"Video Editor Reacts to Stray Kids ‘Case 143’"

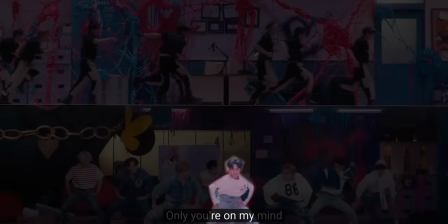500s
Then they shot a third one with just our main boy dancing, Except we have them jump off of something or maybe just jump from the ground and then you're able to rotoscope him out and animate him from the top to the bottom It's just a genius way to make a split screen not
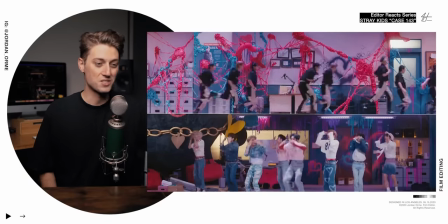512s
boring And it serves the story because the police are trying to chase them and that's his way of getting away literally just transporting scenes
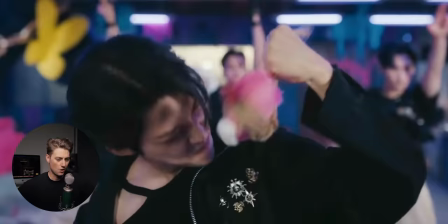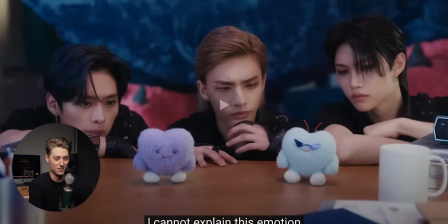525s
Oh my gosh, bro. I don't know how the police are just trying to figure out these emotions. They're like, bro, what is this we're feeling? Love? love? Adoration? How do we deal with this?
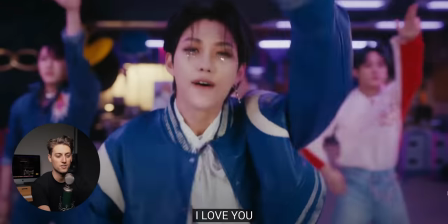539s
And this transition is kind of another version of the cutout transition where we show the subject of the next shot Except we have them
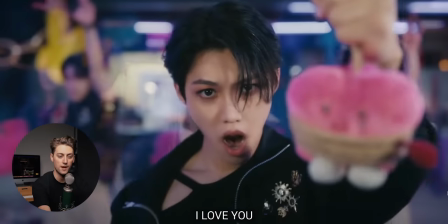545s
blurred and then as we take off the blur we fade in the background and it looks really good I mean you could just mash cut it.
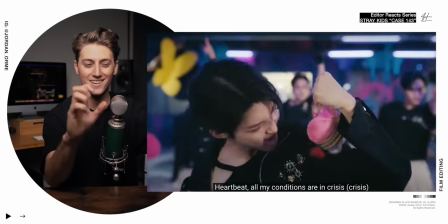552s
You could have just cut it But it kind of it's a little smoother that way. So it looks fun
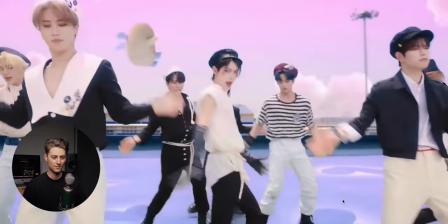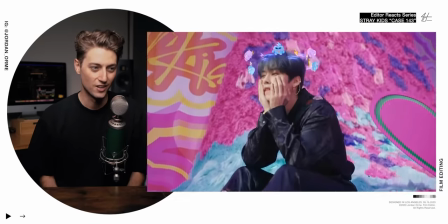562s
Rick they're trying to figure the emotions out They're so in love.
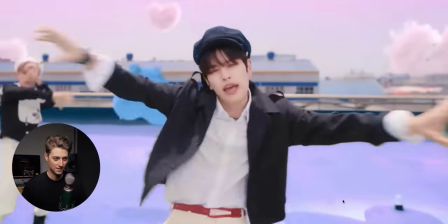Bro, we're just going back and forth. This is crazy. Stray Kids is teaching us something so good about storytelling here, guys.
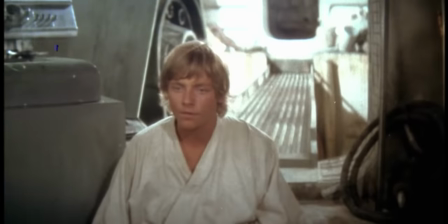581s
They're teaching us about conflict. The basics of storytelling is a character going through obstacles to achieve a goal.
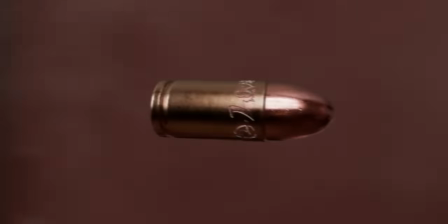587s
And the obstacles are where the meat of the story is. In order to have obstacles, you need to have conflict. In order to have conflict, lots of times you need a protagonist and an antagonist.
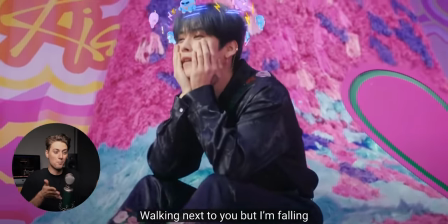595s
So our protagonists are the boys that are so in love.
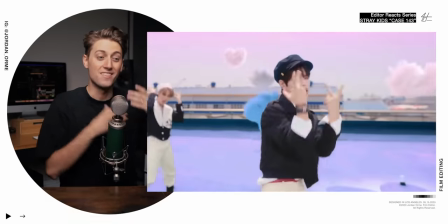598s
They just want to be in love and they want to achieve the goal of their love interest and then the antagonists are the police Which are like guys we can't do this.
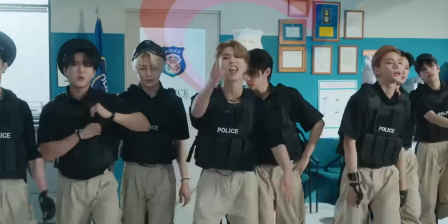607s
This is bad We've been hurt before we need to stop you from getting to your goal And it's so hard for songs to have personified conflict and that's why
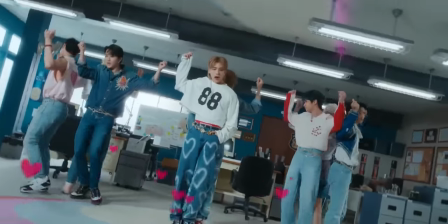614s
music videos oftentimes fall flat and they're not memorable But this one has such a good story built right into the song that the music
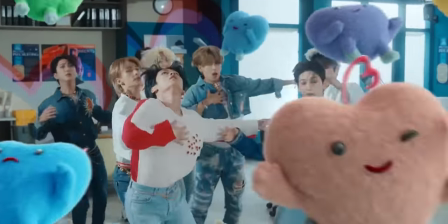622s
video just follows suit
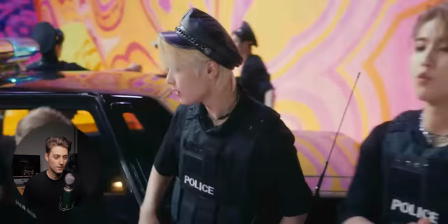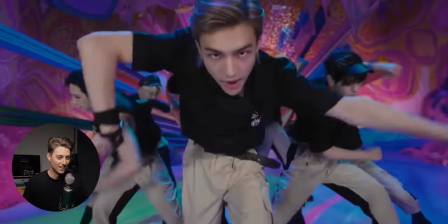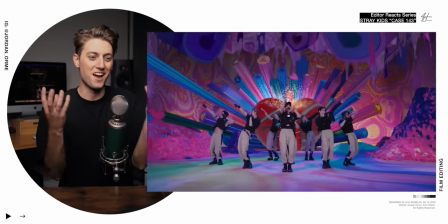634s
Oh Frick the conflict has gotten to such a climax that the brain is falling apart
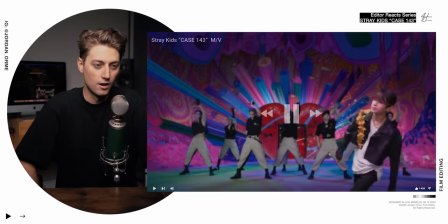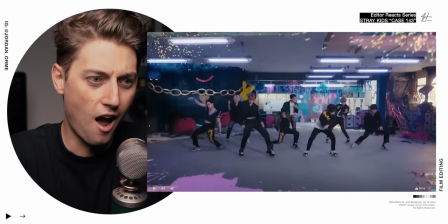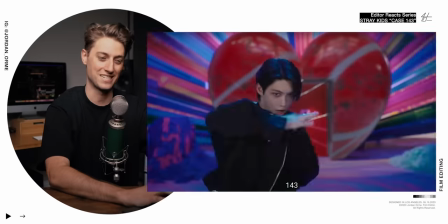651s
Wow, that's crazy. That's a plot twist. I did not see coming The way he just walks in But wait, this is such a genius storytelling technique.
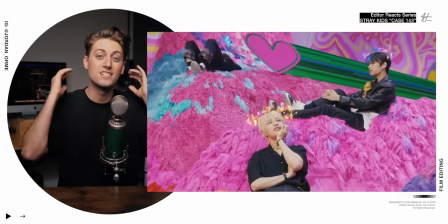665s
So as the boys and the police are going to head to head, the conflict gets bigger and bigger until it reaches this point where they unplug and the brain goes berserk.
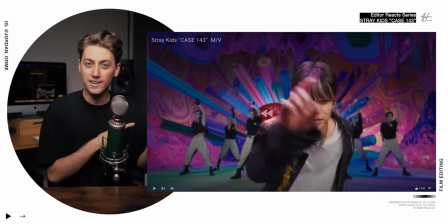673s
But then they use this tactic of pausing and rewinding to say, hey, what if we went back in history and changed the past?
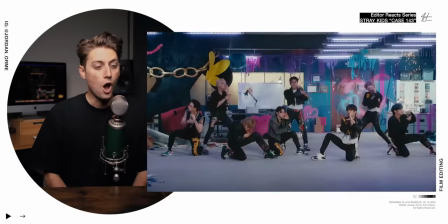681s
Let's see what happens, baby. Oh, bro, they got different outfits on.
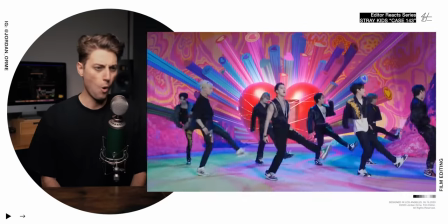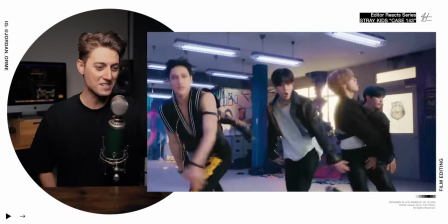696s
Yes, bro
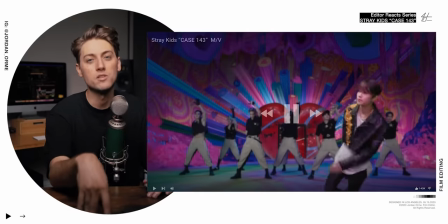700s
This is crazy. So this pausing wasn't just a fun plot twist for retention It actually had a storytelling purpose
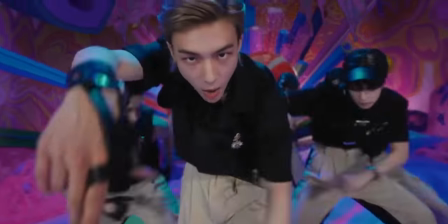706s
instead of this conflict getting to a place where they have analysis paralysis They went back in time and they said,
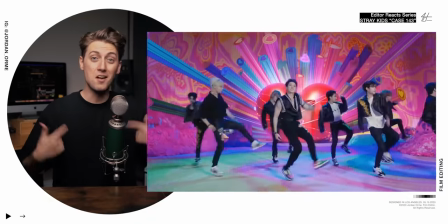711s
you know what forget it. I'm just gonna go for it No, they plugged back in put on some other jackets and they're like, bro We're going after this love interest.
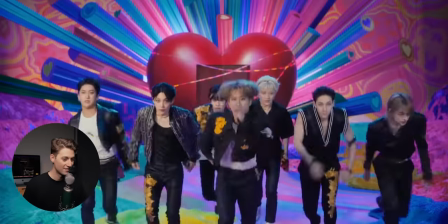Oh My god, oh my god, so what the Here's the problem with using a user interface like YouTube.
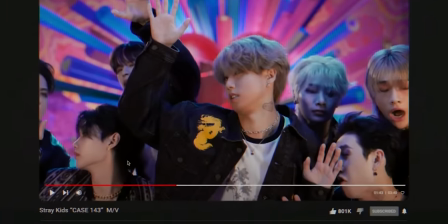736s
When we watch this again next year, the YouTube interface isn't gonna look like this and it's gonna be extremely dated.
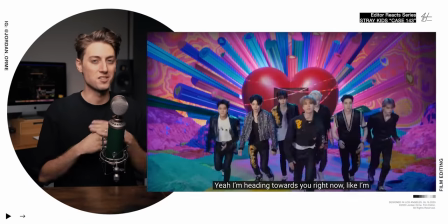741s
But I realized it was just for the joke, it wasn't the whole point of the story. So it's fine.